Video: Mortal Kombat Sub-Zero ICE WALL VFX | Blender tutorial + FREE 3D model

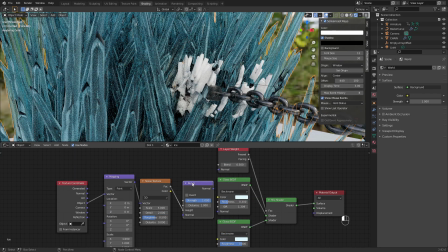[13:07]
Plug that node into the normal input of the other nodes.
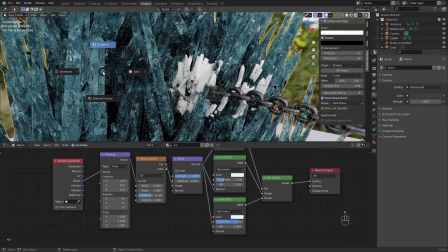[13:14]
Now we can adjust the settings on the noise to add some small bumpy detail on the ice.
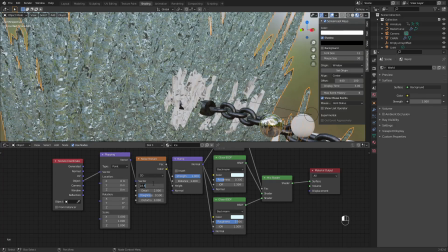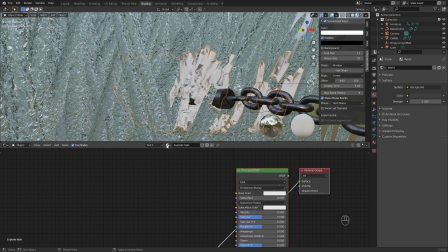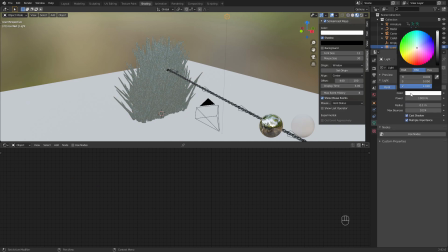[13:32]
To match the lighting of the surrounding video footage, I added 2 point lights, one with a blue color, and the other with an orange color.
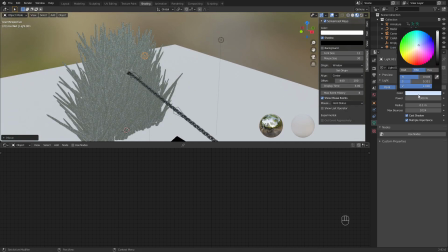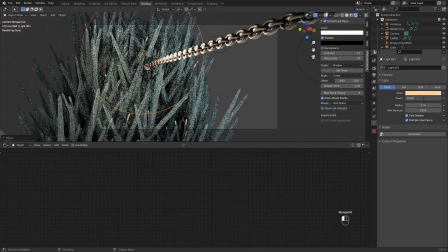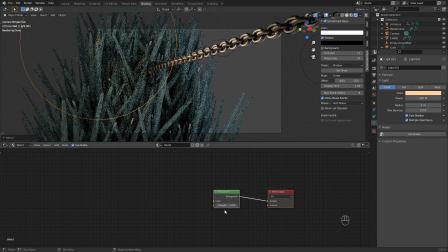[13:52]
In the world settings, I use the background image as the environment texture to add some reflections.
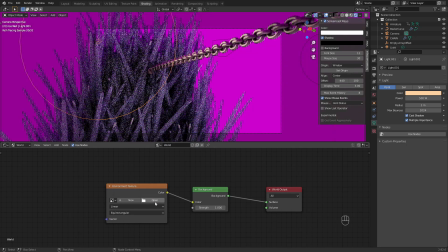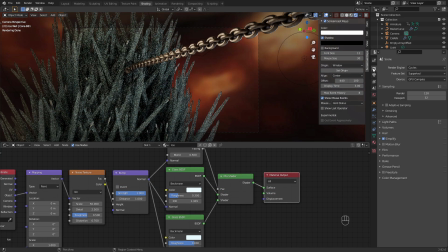[14:04]
Enable transparent in the film settings so our render will have a transparent background.
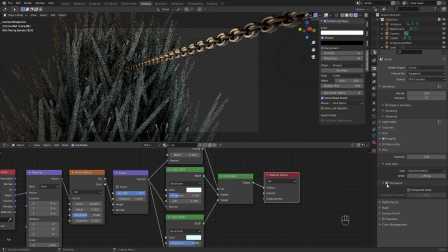[14:10]
Also make sure to enable motion blur, as it'll make our shattering ice look much more realistic.
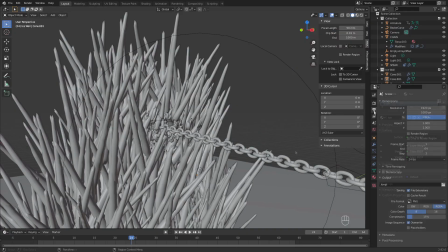[14:18]
When you are happy with how your image is looking, you can create a new folder for the image sequence and render the animation.
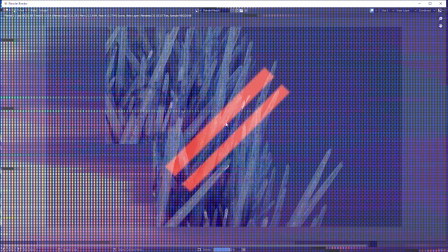Let's jump into HitFilm and add the finishing touches with some compositing.
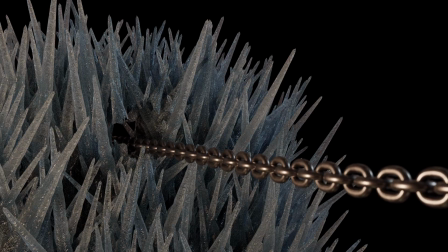[14:47]
Here's what my ice wall render looked like on its own, and here's what it looked like after being composited.
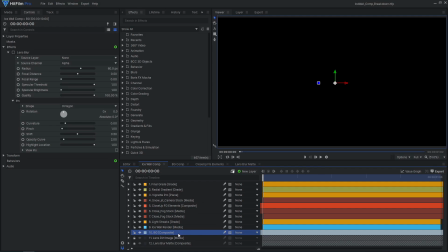[14:54]
I'll break down this final composite layer by layer. At the bottom of the stack, we have the background video.
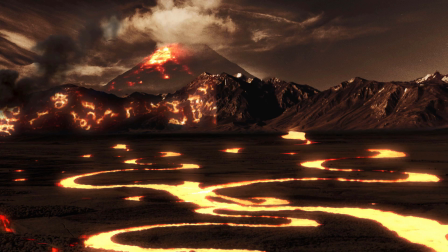[15:00]
Javert created this digital matte painting by compositing a stock photo in HitFilm.
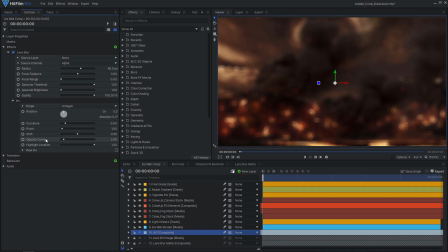[15:06]
There's a heavy lens blur effect to make it appear out of focus, adding contrast between the foreground ice and this distant background.
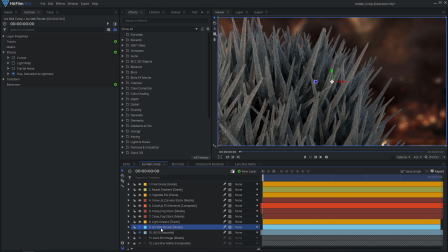[15:15]
Next up is the actual ice wall render itself. This curves effect matches the color and contrast of the background, and this light wrap helps blend the edge between the CG render and the matte painting.
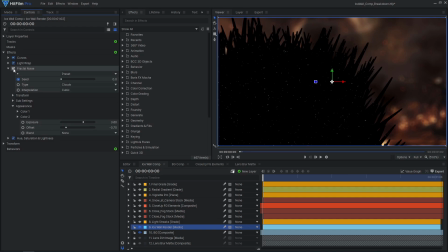[15:27]
A fractal noise effect was applied with the blend mode of Add, creating some small bright sparkles on the ice.
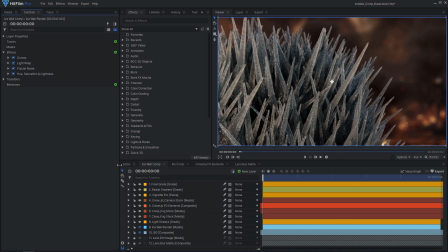[15:36]
To further enhance the shine and sparkle of the ice, a couple of light streaks effects were applied to a grade layer.
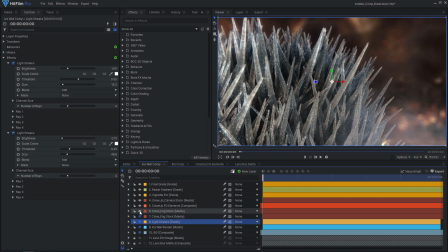[15:44]
Various stock footage elements, including fog, ash, embers, and snow,
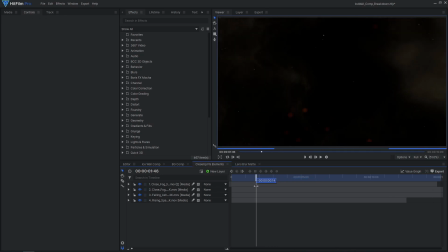[15:50]
were layered together to add more movement and interest to the foreground of this composite.
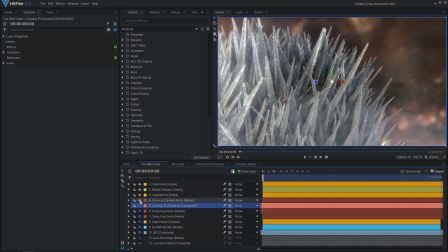[15:54]
You can find a link in the description to where you can get your own high-quality stock footage.
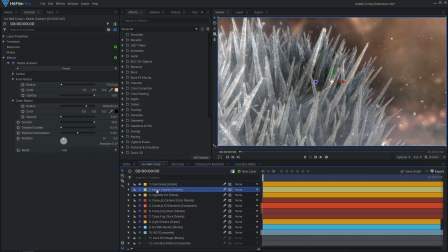[16:00]
The radial gradient effect was applied to a grade layer to brighten up the shot with some fake lighting. A great way to tie everything together is to apply a heavy color grade.
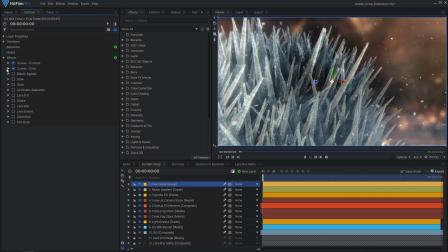[16:11]
Javert used effects like curves and bleach bypass to create a high contrast stylized look. Lens blur, zoom blur, and vignette effects were all used to draw attention towards the center of the image.
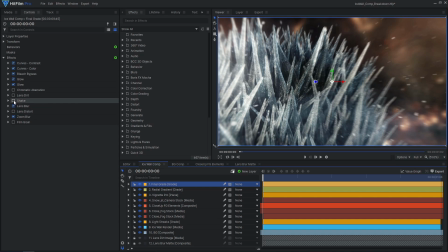[16:28]
Some camera movement was added to this comp using the shake and lens distort effects. The shake effect was animated to enhance the intensity of the ice breaking. The lens distort effect was used not to distort the image, but to scale it up over time, creating the illusion that the camera was moving.
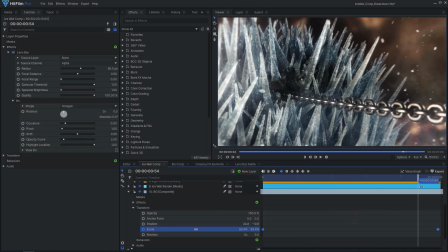[16:49]
This fake camera movement was improved further by animating the scale of the background layer, adding some parallax between the foreground and background.
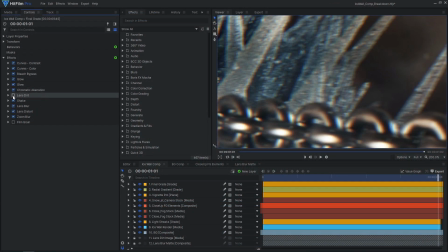[17:00]
Chromatic aberration, lens dirt, and film grain were used to add some imperfections to the shot, increasing the realism.
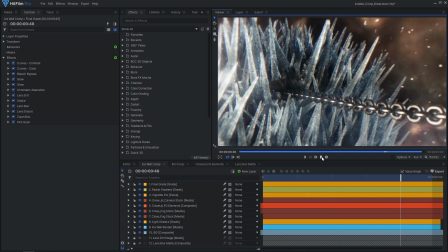[17:08]
And that's how you can create your own Mortal Kombat Sub-Zero VFX in Blender and HitFilm.